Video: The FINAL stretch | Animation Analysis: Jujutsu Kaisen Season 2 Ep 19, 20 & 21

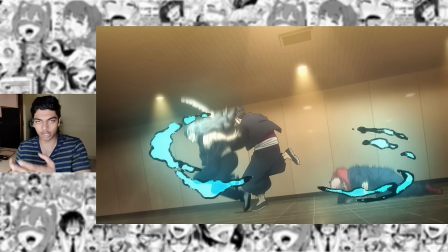(45:21)
Maybe in this specific case like that is Toto's technique I prefer not having impact frames because that's how i was first exposed to it
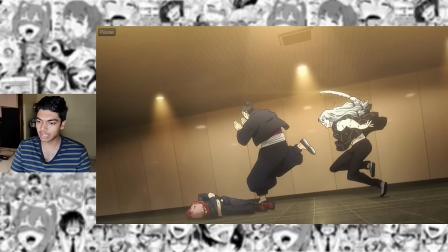(45:29)
kenichi kutsuna's interpretation of toto's technique from the shingoyama opening and that's what tokeno is doing here as well it is shown that the switch is happening because of the
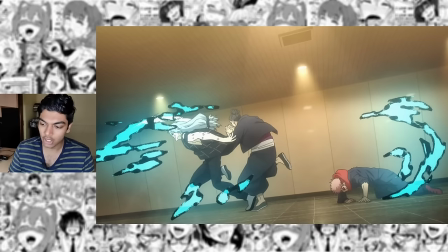(45:37)
cursed energy right it is a cursed technique and thus will have cursed energy so both of these energies that you see they are toto's energy i'm assuming so it is made
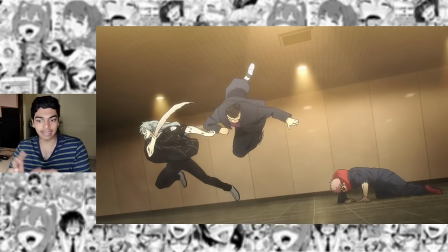(45:44)
very much clear that switching is happening over there and that a cursed technique is being used without having to resort to constant
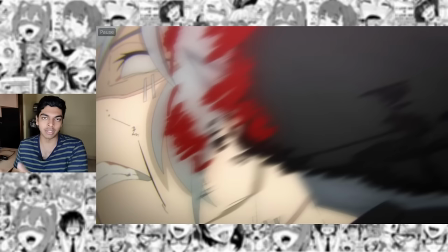(45:52)
impact frames which in season 2 especially would suck even more because of the tv regulations and every time something switches it would have to be dimmed
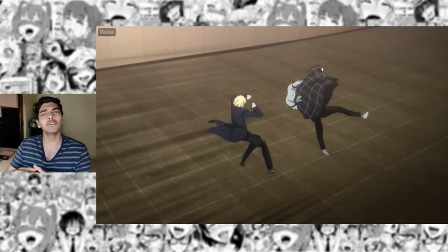(45:59)
and now it's maito's turn to get pinballed here once again just the most unique way of showing the switch you see speed lines over there that is
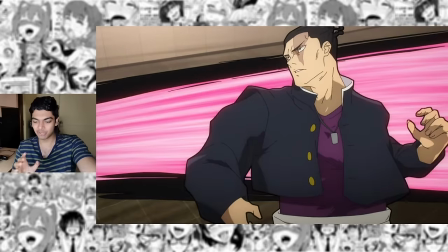(46:06)
the toto panel coming in with the clap using him to hide what's happening in the background i mean that's just the medium of animation being used to
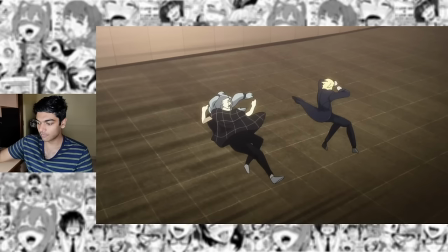(46:14)
its max potential i guess this is what chainsaw man fans wanted from aki versus katana man in the manga you can see the cursed devil's finger coming into the panel by breaking the borders which is an idea that wasn't really explored in the anime because the anime focused on realism.
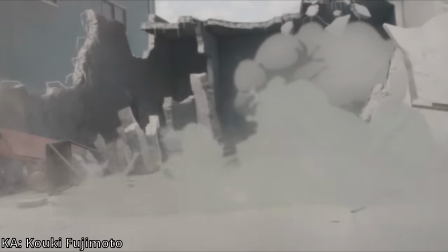(46:29)
I'm not saying that would have been better than what we got in the anime. Koki Fujimoto's Aki vs Katana Man is still one of my favorite sequences in animation as a whole.
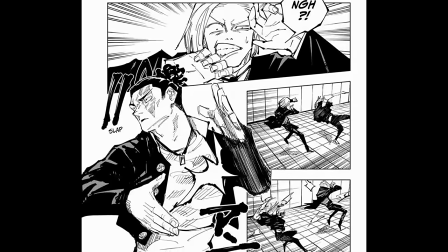(46:37)
But Jujutsu Kaisen under Shota Ko Shizuno's vision fully embraces the creativity. How else would you do this?
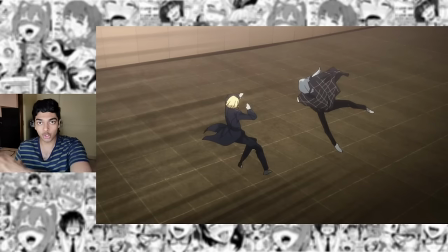(46:42)
You could cut to Toto, show him clap and then cut back. Or you could split screen it, show Toto clap and then go back to full screen but physically cutting the shot for todo to appear and show
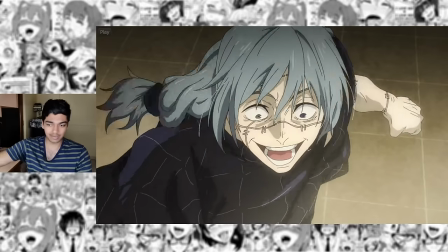(46:52)
the clap is just so much more appealing and so much more unique once again incredible illustration of maito here i gotta frame by frame that gosh that looks so good the eye twitch over here and just his resting face over here as well man another shot that was confused for a tadashi
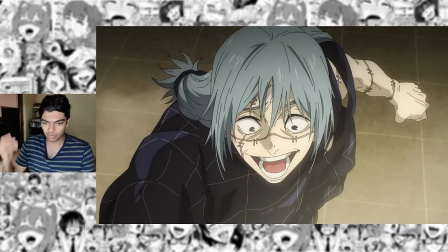(47:07)
hiramatsu shot because of just how appealing it looks but no again it's just one of the other dozens upon dozens of incredible animation directors who worked on this episode i wish i knew exactly who did this if i to take a random guess i think it's mitsu emori i could be very much wrong gosh look at that
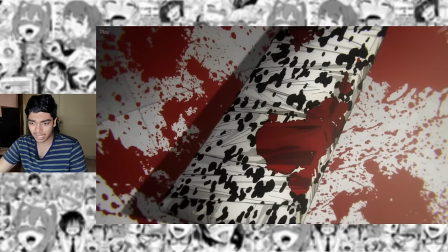(47:21)
back again really good perspective and just so detailed and nanami's weapon as well not as impressive as nobara's weapon in terms of the perspective but still very well detailed i thought i would see nanami fight with it unwrapped at some point because i think it being wrapped is another
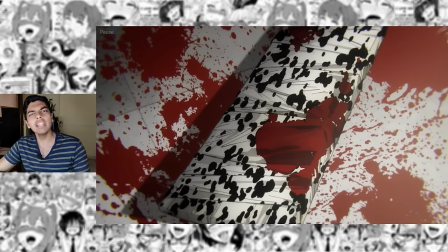(47:35)
pact right so that it could be stronger while it's unwrapped a little bit of missed potential with nanami i would say like we also only saw his
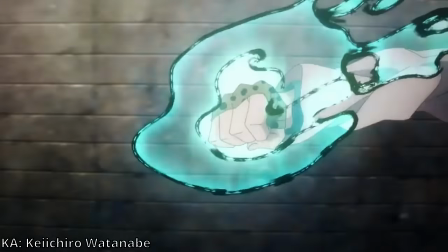(47:42)
collapse technique i don't know what it's called whatever thing that Kei Chiro Watanabe animated in season one.
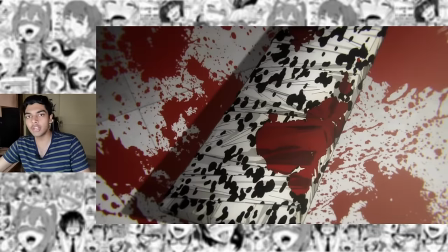(47:47)
We only saw Nanami do that once. I guess him not getting the opportunity to do that technique is also very much in line with what Jiruzukai's and stands for. Death just fucking happens. Death won't wait for you to show off your final techniques.
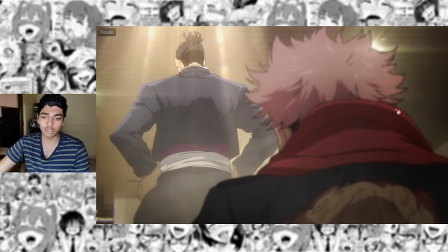(47:59)
Exceptional perspectives and lighting work once again Toto under the spotlight. That's how Yuji sees him.
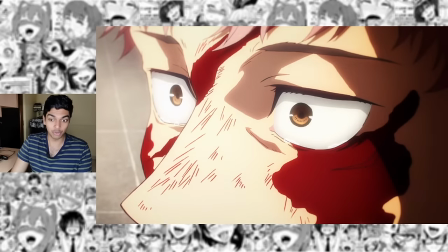(48:04)
When you cut back to the beginning of the cut and then you go frame by frame you do see it lighting up Yuji. This is another short from the opening.
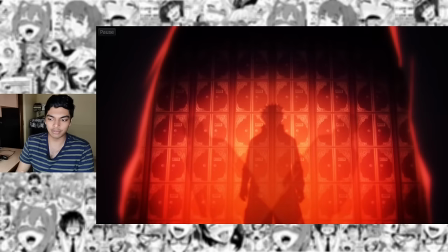(48:11)
Now I understand what it's about. It's Yuji trying to deal with the consequences of all the people that he has killed.
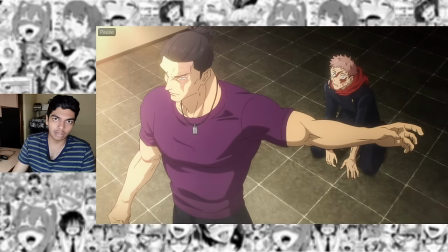(48:16)
Yeah, once again, not really subtle use of lighting, but it works. Oh, look at that. Another change in location and I have a mustache again. Yes, I've moved back to my hometown. Long time viewers probably have seen me record here before. Maybe I think change some on episode one, but it's been a very hectic month. I'm going to start a completely different phase of my life. I don't know if I'll be able to keep uploading videos like at all, but I do have time right now so having time right now the least i can do is at least finish this one video i don't have the best lighting setup here i only have a tube light up there and just some natural sunlight but hey my videos are about the animation so i'll just get right into it pick up exactly where i left off and well
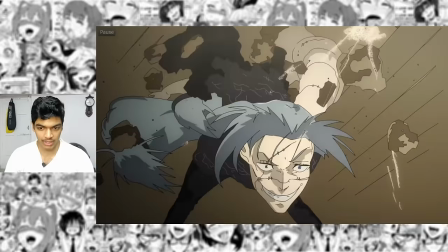(48:51)
looks like i stopped at a pretty good place this is the shoto kuchizono sequence what i consider to be his best sequence in terms of raw animation shoto kuchizono takes the experimental factor to the next level because he is never animated in a shinny ohira style and I don't think we've ever seen a Shinya Ohira style of morphing kind of animation in Jujutsu Kaisen ever.
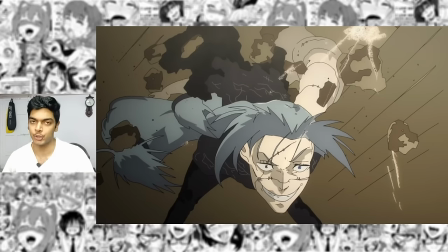(49:10)
We've never got into this level of experimental animation in the entirety of Jujutsu Kaisen and it's coming from the series director and as the episode directors, animators, layout artists etc are working on your show, this is the example that Goso is putting forth. This is what he wants from every single one of them.